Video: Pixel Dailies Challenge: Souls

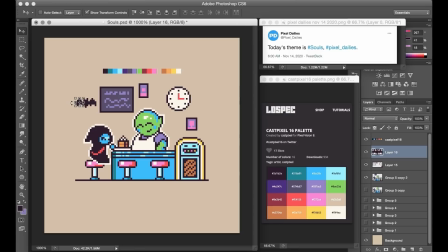(4:08)
I also changed the black line work into just the saturated purple,
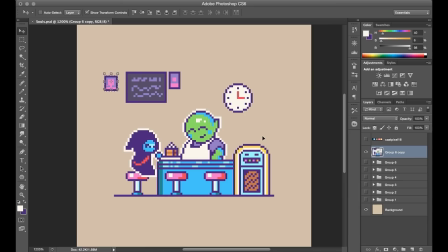(4:12)
and I think it gives a softer look overall that just helps all of the colors stand out a little bit more, since the line work isn't so heavy and bold.
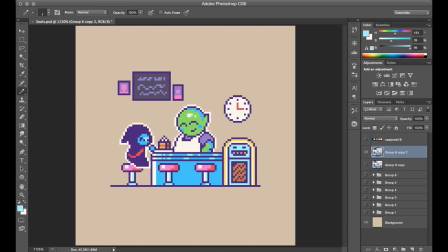(4:19)
Actually, towards the end here, I did a lot of tidying up like this. I realized I didn't need to go so all out with the rendering or the details of the scene, and took kind of like a less is more approach just to keep the focus really simple.
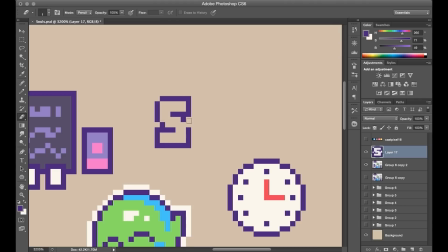(4:32)
One of the final details in this scene was creating a bit of lettering to be like a neon sign showing that this place is called the Souls Diner,
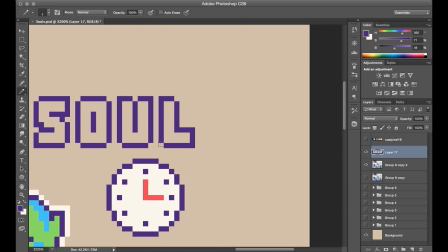(4:38)
which I thought would be a nice way to bring the prompt word directly into the scene itself.
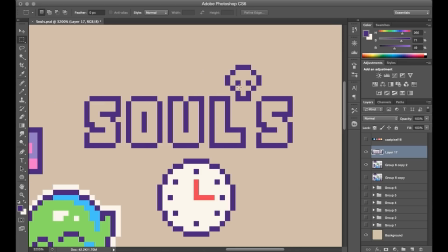(4:43)
There's obviously not a lot of room for a detailed sign here, so I just filled the letters in with solid white,
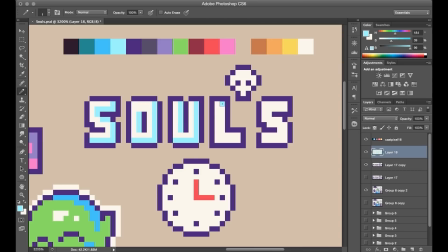(4:48)
and then I used the cyan tone along one edge just sort of as a glow effect, in addition to another layer of white around the letters to try to sell that effect a little bit more.
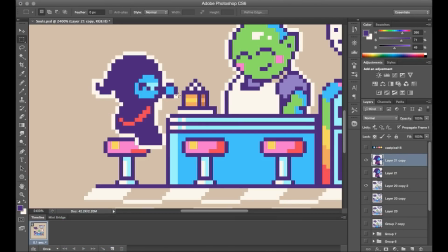(5:00)
The last thing I decided to do was just add a small touch of animation. It was too tempting just to have a few frames of Hannah chowing down on the pie there. So with this art, I've got the beige color as the background layer, and then everything else is in front of that. So I just cut and pasted the Hannah sprite as its own layer as well, and then sort of copied that layer and created a few different frames for biting and chewing animations that could run as a loop. This kind of thing requires a lot of trial and error as well, because it's mainly checking the animation to make sure it has the right kind of motion that you want, and sort of an appropriate number of frames to convey that.
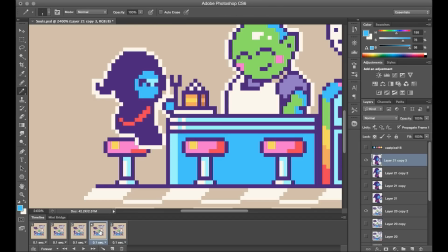(5:35)
Really, I guess the trickiest thing with this one was just ensuring that the fork got enough of a swoop when it was brought up and down. But I think in the end it stays pretty clear within the context at least. So let's go ahead and take a look at the final artwork for our Pixel Dailies Souls challenge, the Souls Diner. Here we go.
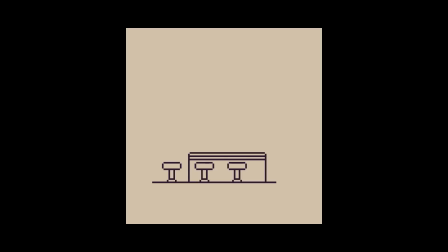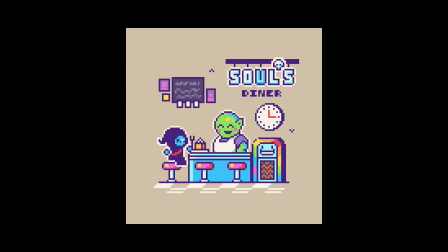Alright, thanks for joining me, and once again be sure to check out Pixel Dailies if you ever need an art prompt.
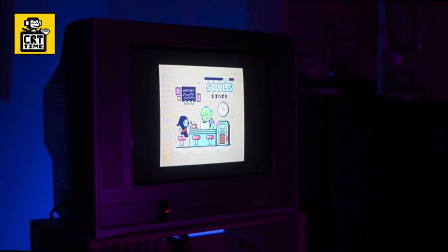(6:16)
So let's close this out on some CRT time. So thank you for watching, and take care and keep it square.